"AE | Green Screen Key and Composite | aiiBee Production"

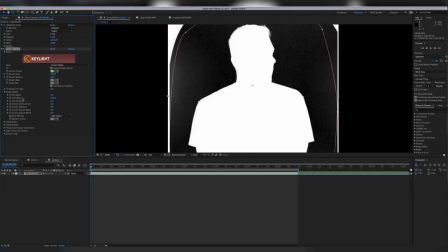So what I want to do next is I want to tweak those black and white values to make it legit. So click the black and move the black up a little bit. As you can see, all the artifacts, I'm getting rid of that, and it's gone right now.
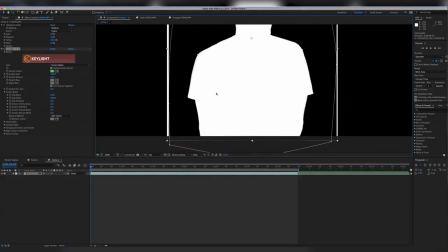And of course, there's always some stuff that's being left behind inside. As you can see right here,
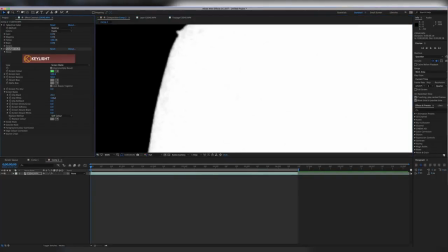it's really hard to see, but it's there. So you want to clip the white and move that down and get rid of all of that stuff.
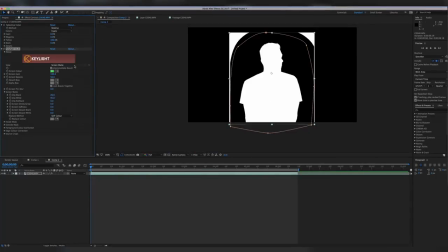And as you can see, it's all gone, and I'm keyed out. So once I have done so, and take a little bit of time to do this because it's kind of important.
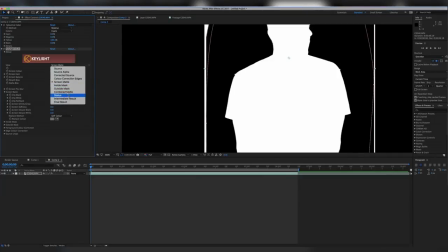If you don't do this right, you will have some artifacts later on. It will look so good in the final composition. So back to final result, and there I am. What I also like to do is,
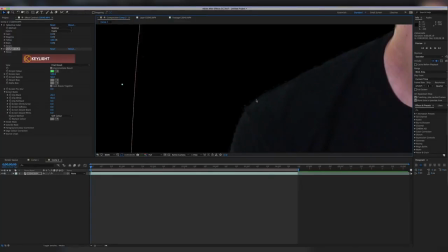when I zoom in a little bit, it always leaves a little white line or black line, and to get rid of that is I want to shrink my, go to screen shrink grow, sorry, and just kind of do that till you get rid of it, and there you go, it's gone.
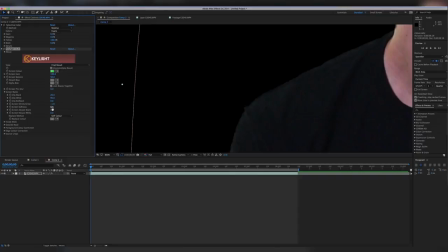And I also like to blur it out a little bit as well, screen soften a little bit. Nothing is that sharp in real life, you know, just a little tweak it till you get it right.
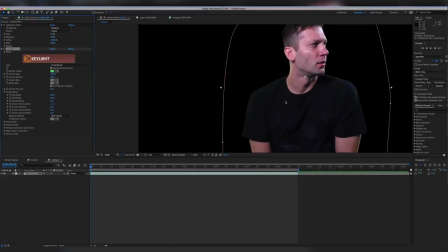Like I said, it depends on your footage. Every green screen footage is different, and it depends on what you're trying to do.
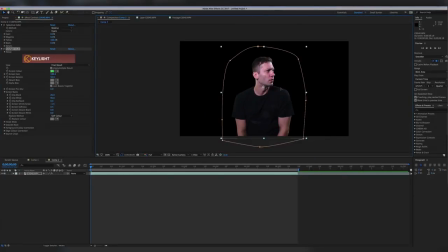But for this particular thing, it kind of worked out for me. Since I already have done it, I kind of troubleshot everything already. So I want to scale myself up a little bit. Since I'm already in 4K, I don't have to worry about any lost pixels or anything like that.
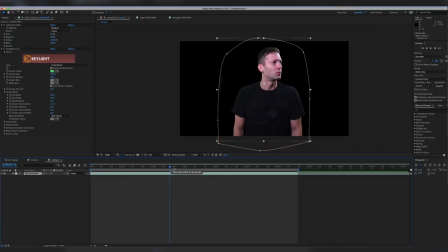And look at me looking like what's going on. So anyways, once I have done so, I have keep myself out. What I want to do next is, oh, there's something that's left behind. You want to mask that out a little bit too.
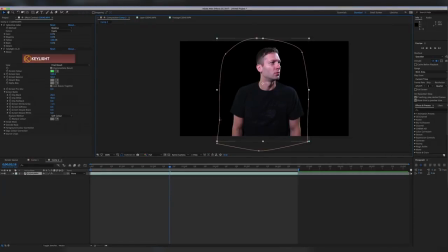And there you go, it's looking good. A little bit more perhaps. Yeah, I like that better. Alright, so what I'm gonna do now is I'm gonna bring in my background.
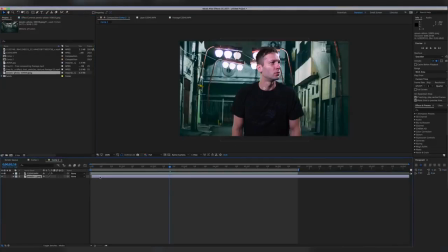So I chose this background right here, which I found online somewhere, which is kind of like a city alley type, which I kind of liked.
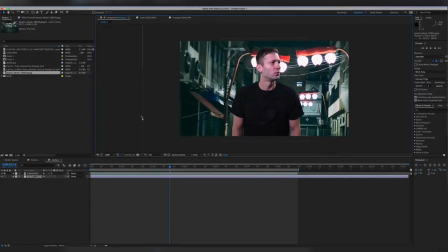Kind of looks scary and dark, and somewhere looks like Chinatown to me, but maybe because of the lights.
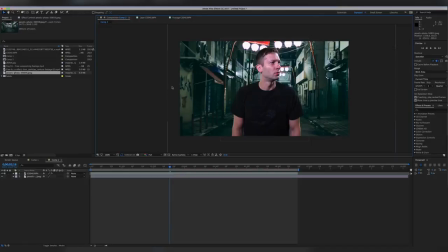So you want to position that and scale it to place, and so I can actually look like I'm in the scene. So you want to kind of there you go, I'm kind of standing on the street. That looks kind of okay, that looks good. But I want to also change these everything to 3D, meaning 3D.
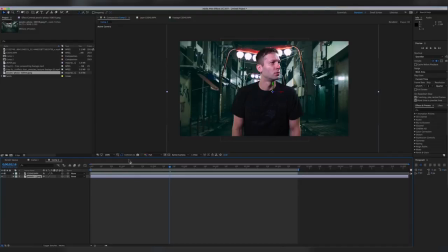I need to select these 3D boxes right here. Alright, and what I want to do next is go to my 2 views horizontal,
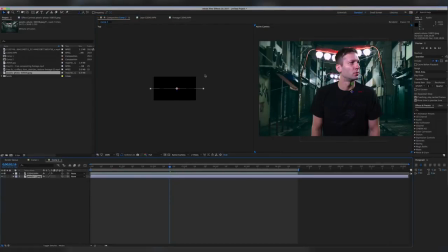and I want to take the background and I want to move it backwards like so, like in real life. If nothing is on top of each other, it needs to be further away from me, meaning kind of further like that, and I should be all the way in the front like so. Don't worry about all of this, we're gonna actually tweak that again.
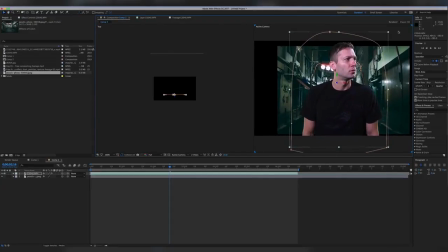Once you have done so, you want to go back in there and scale everything accordingly the way it needs to be. The reason I do this, because it will give it more depth in the scene, in the final output.
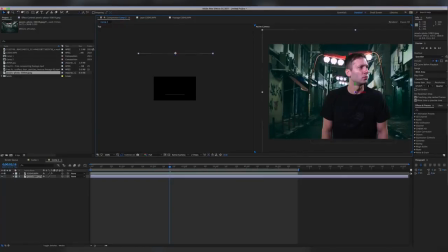If I lay it on top of each other, it will just look flat and boring, and we don't want that, and nothing like that is in real life.
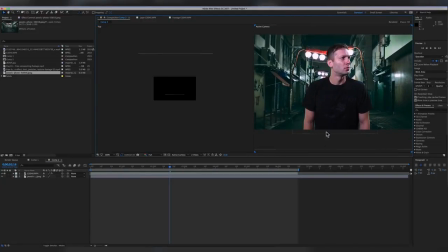So looking good, I like it. We can actually, what I want to do next is I have some smoke and some particles in which I found online, and I want to bring those in there as well.
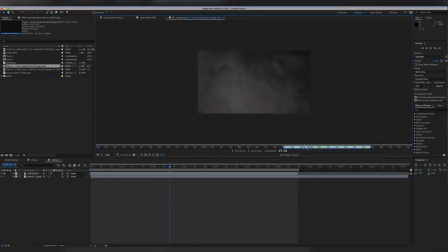So I have the fog, let's check that out, which is kind of like smoke, as you can see right here, which is kind of according, you can see something like that in a real alley, like, you know, coming from a street, and you know, from the whatchamacallit, manholes and whatnot.